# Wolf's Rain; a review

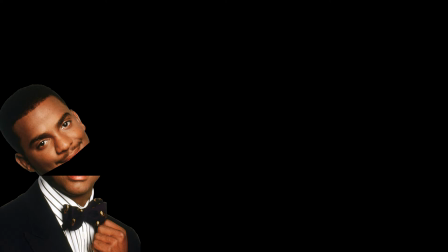16:45 Jump to a scene of other characters in the area while the fight actually happens. Jump back to fight. That's it. Next let's look at a commonly used plot device from the show that calls the characters to action.
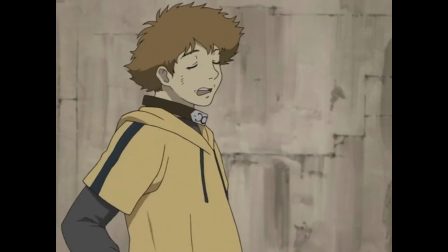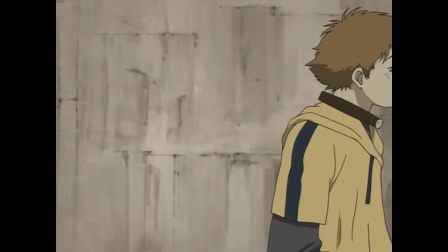17:08 I guess Zali's pack wouldn't be doing what they're doing now, would they? Huh? All right!
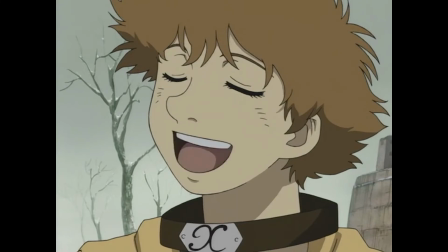17:15 I smell fresh mutton!
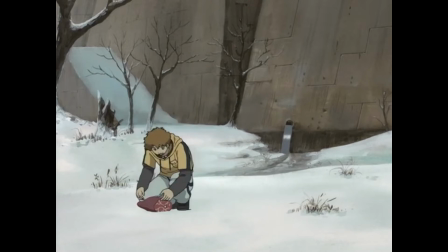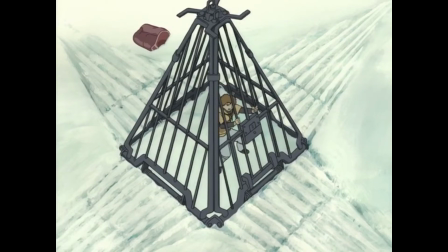17:23 Oh, crap! Out of here!
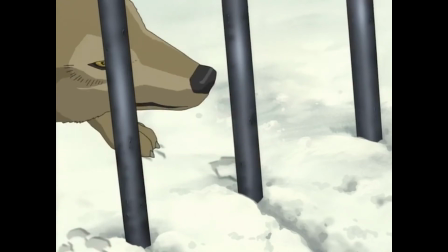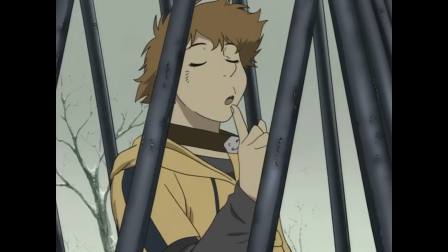17:35 My fangs are way too delicate for this. Tsume? What happened to Hige?
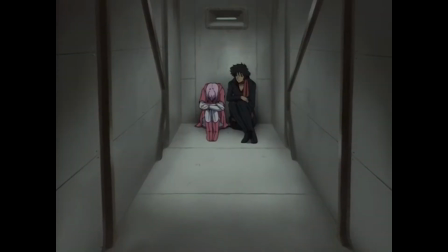17:41 I don't know. We got split up.
I'm pretty sure most of the main cast gets captured at some point or another.
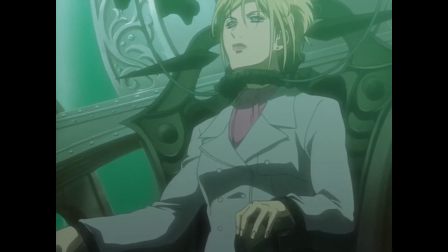17:47 Sometimes it just feels like a game of prisoner hot potato, and it's almost always for a plot hook or, like, to separate the group or something.
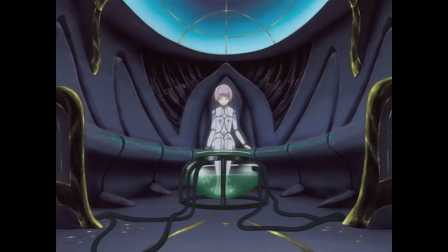17:55 This is especially true with Cheza. Her usual role is just damsel in distress. The show is, once again, extremely dramatic.
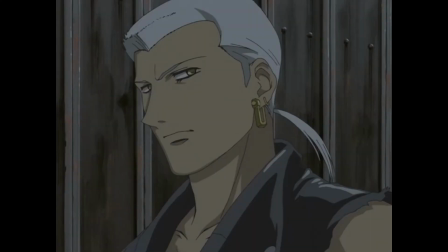18:02 When a scenario that doesn't really interest you is thrust onto the cast and the theater kid in each of the characters comes out just a bit too hard, it can get a little boring.
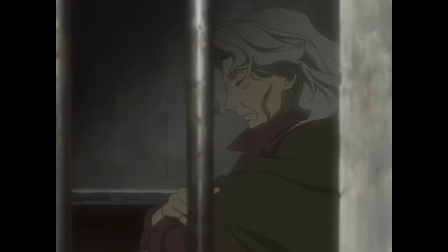18:11 Luckily, as I said, the main plot is pretty solid and can draw the viewer back in very easily.
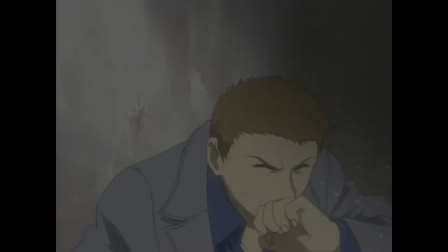18:17 The best way the show does this is through the build-up I was talking about earlier.
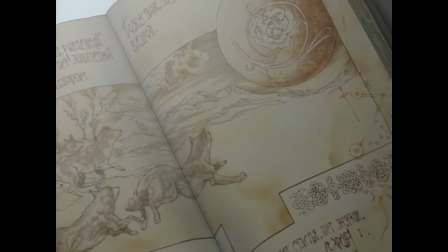18:21 Having the story from the Book of the Moon delivered to the audience in piecemeal to gradually alter your perception of the story is genius.
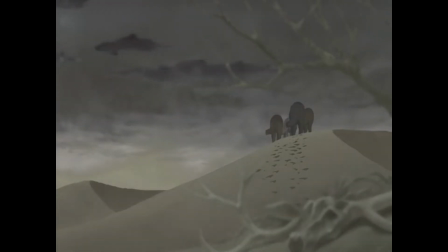18:30 Having those bits of the story read to you as the main cast moves to the next leg of their journey while Yoko Kanno plays a smooth track in the background is a beautiful experience.
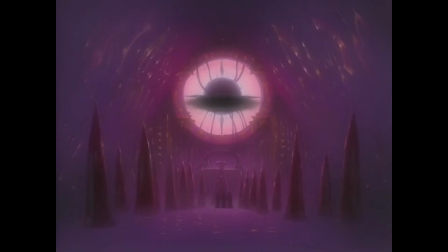18:39 Understanding that the fairy tales and lore are steadily proving themselves true,
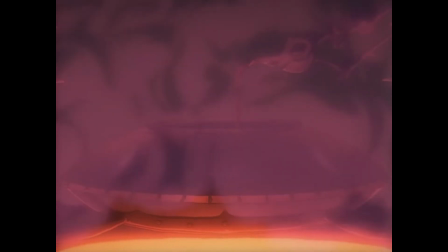18:44 as Yoko Kanno plays, a sad track in the background is absolutely transcendent.
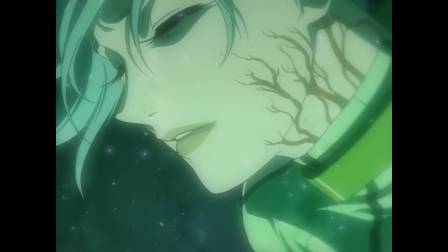18:51 There's one particular moment in the show towards the end where this kind of hit me all at once.
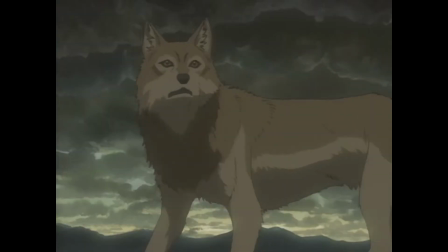18:56 The entire fairy tale had been fully revealed, all the remaining cast headed towards Paradise, very calm music playing in the background.
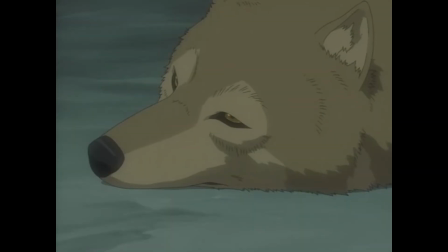19:03 This moment made me realize that the cast was basically on a death march.
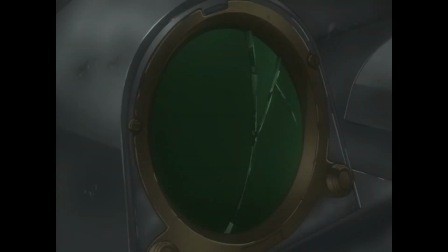19:08 Each character has their own thing that they kind of need to overcome and everybody reaches
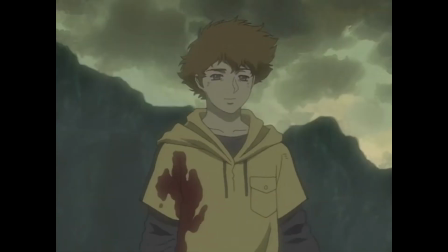19:13 it by the end of the show but it's a tragedy in each case and
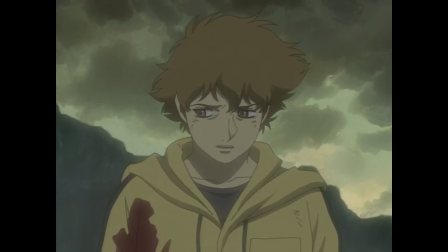19:18 it's weird because you feel happy but at the same time damn
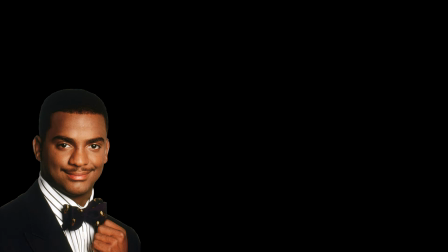19:30 this show is probably the closest I've come to actually crying in a while so that's how I know this shit slaps unfortunately in spite of this the actual structured plot of the show only gets a 7 out of 10.
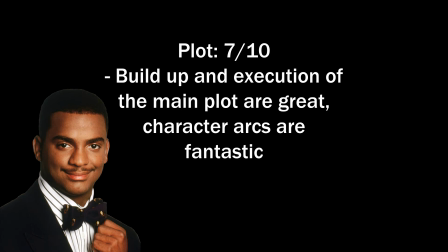19:44 I'd like to score this much higher because of how well everything works towards a conclusion, but the smaller plots that helped to form the whole needed a bit more planning.
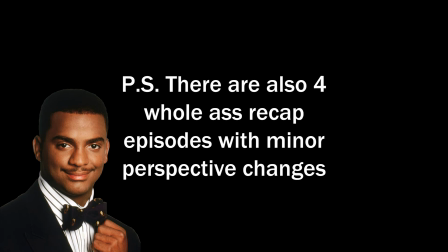19:53 Even if the larger story is great, people get captured way too often and parts of the show feel just a little too idle. That being said, the animation of the show is fucking peak.
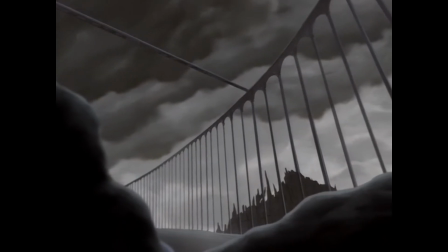20:07 Classic Bones delivering the absolute best. The shot composition is amazing.
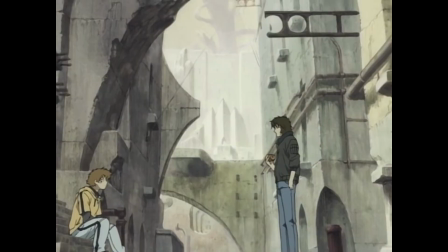20:11 There are beautiful landscapes that really help the setting come to life. Here's a city, you can see it looks terrible and complicated.
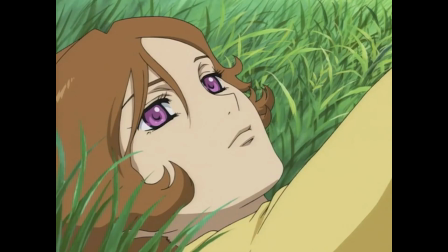20:17 Here's a nice meadow that's supposed to be an illusion of paradise. Not too complex, but very comfy.
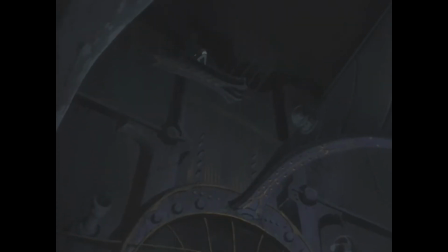20:24 Here's a place related to the nobles. Very creepy. Once again, Zelda dungeon. Am I right?
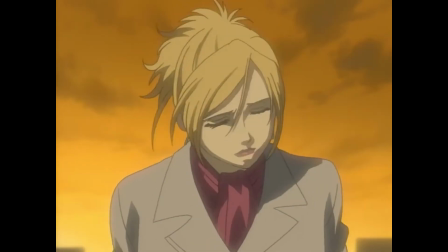20:30 Thanks to the amount of work put into the animation, the characters look amazing as well.
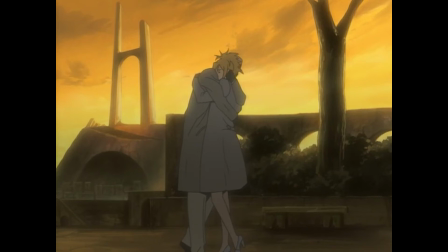20:36 And as mentioned before, their mannerisms being finely animated further enhances the character. and your ability to,
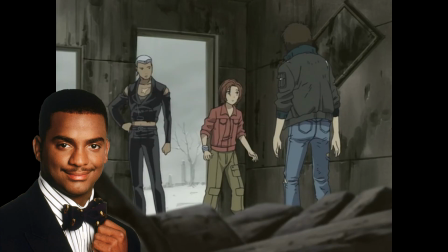20:42 I don't know, understand and relate to them, it's a human thing, right? You see someone gesturing, you're like, oh, hey, I get this guy more.
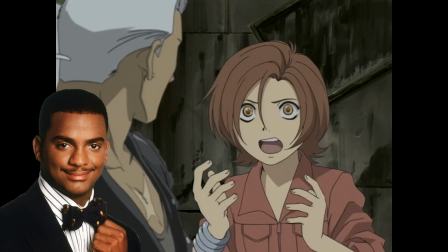20:50 I understand him better.